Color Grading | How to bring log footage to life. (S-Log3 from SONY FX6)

So if people are watching it on their laptops or cell phones or on televisions or whatever it might be, it'll be a little more universally pleasing, I assume.
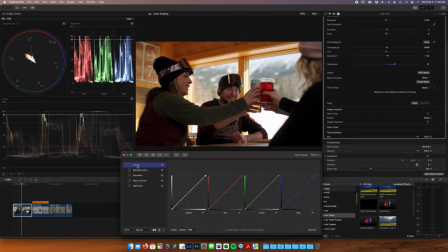(20:15)
Correct. We're going to add another curves layer here, and I'm going to label this subject one face. And we're going to get complicated here. We're going to add a mask.
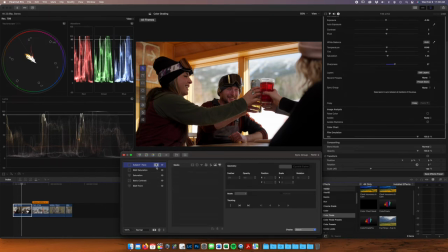(20:29)
So just like you do in Photoshop and actually Lightroom these days, just added masking. this is sort of the same thing same process right I can I'm adding a curves layer here and then we're going to add a radial filter just around the subject's face here
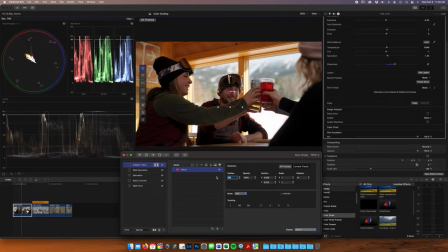(20:51)
so I want his face to be a little bit brighter add a little feather bring around 75 percent go click this click the mask button again and come back to the curves and just subtleties right it's all about the subtleties bring up the shadows bring up the mid-tones and
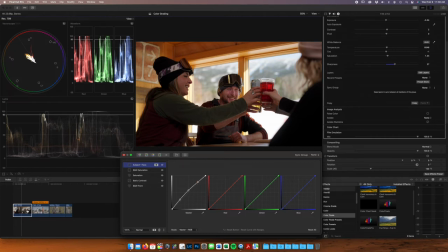(21:11)
that's looking pretty good i just want a little more brightness on his face a little before and after perfect another huge bonus of color
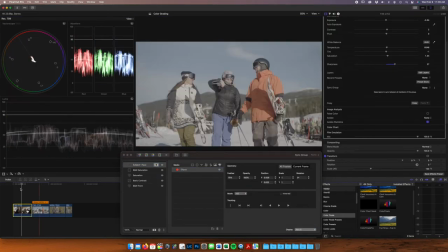(21:22)
finale and your masks you can track your masks so we have a little bit of
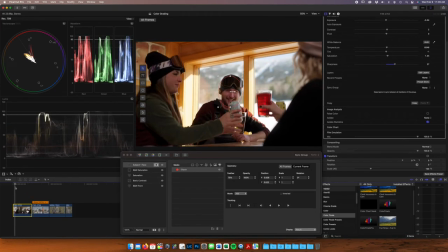(21:28)
movement in this subject it lands pretty well on his face without tracking it but but I'm gonna go ahead and do that anyway. And we're gonna track this. And all you did was press play and it was just automatically gonna track?
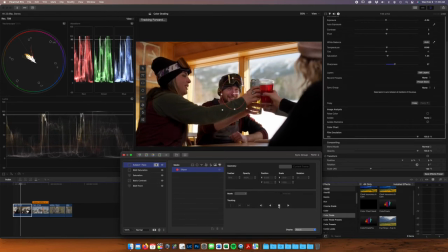(21:41)
Automatically gonna track his face. You put it over his face and it finds a subject and works pretty well most of the time. Even with her hand coming in front of his face here, it's looking pretty good.
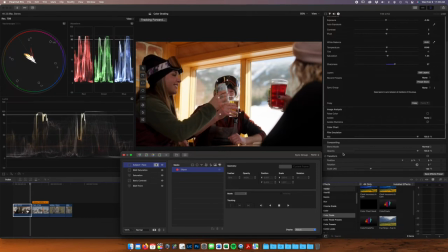(21:54)
So far it hasn't slipped at all. Might track that. Oh, there we go. Wow, pretty good. Pretty good. And so we're going to scrub over that, and that's not so bad. Cool. And for those of you watching who are thinking like me, that's not going to make that much of a difference. It can be more pertinent in different scenarios, right? And once we get to the end, you're going to see the before and after and go, oh, my God.
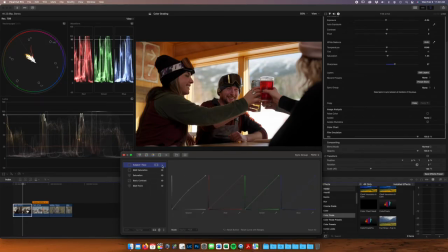(22:26)
Yeah, I just mean the tracking for specifically, right? It wasn't hugely necessary to track that shot, but. No, but I'm gonna do the same thing here on subject number two's face. And I think for her, it's gonna be more obvious, because she's gonna slide back in the frame.
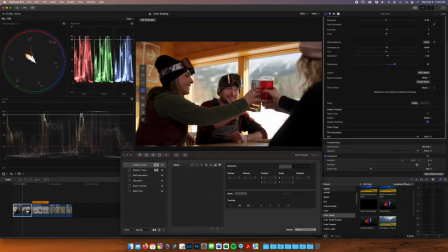(22:43)
And add the mask, another little radial filter, perfect. Feather it so it's not as harsh of a line, and then same thing, just right up in the mid-tones. a little bit in the shadows.
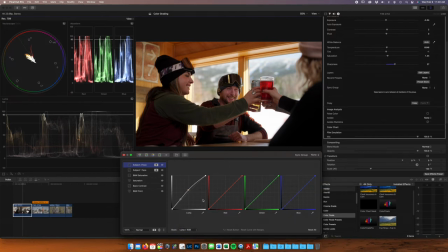(23:03)
That looks great. And again, Master and Luma, I'm gonna go Luma. Just so we're not oversaturating her face, right? Correct. Okay. We're gonna go back, do that with him too. Yep. Right, because he got a little red when we brought that up. Totally. Okay.
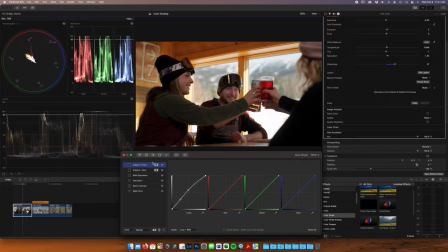(23:21)
All right, the other thing, so as I'm sort of going through these, these are sort of my basic steps, right? I do these four things pretty much for every shot, and then I sort of go through and pick out the things that I don't like about the shot.
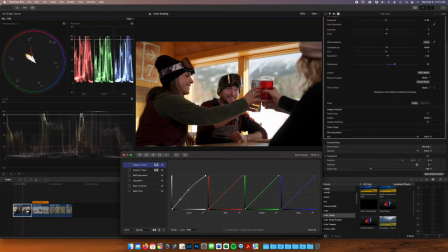(23:41)
What is it? I don't really look at the things that I do like. I recognize them some of the time, but I'm just looking at all the things that makes this a bad image. The thing that's really distracting is this cup right here and actually a lot of this.
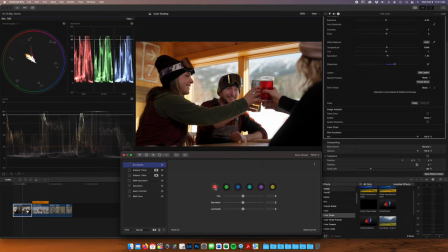(23:55)
So I'm going to come over here to six vectors. This, again, is red, green, blue, cyan, magenta, and yellow. And this is just a real quick way to adjust your colors. And so it is touchy. You can go real far, too far with these.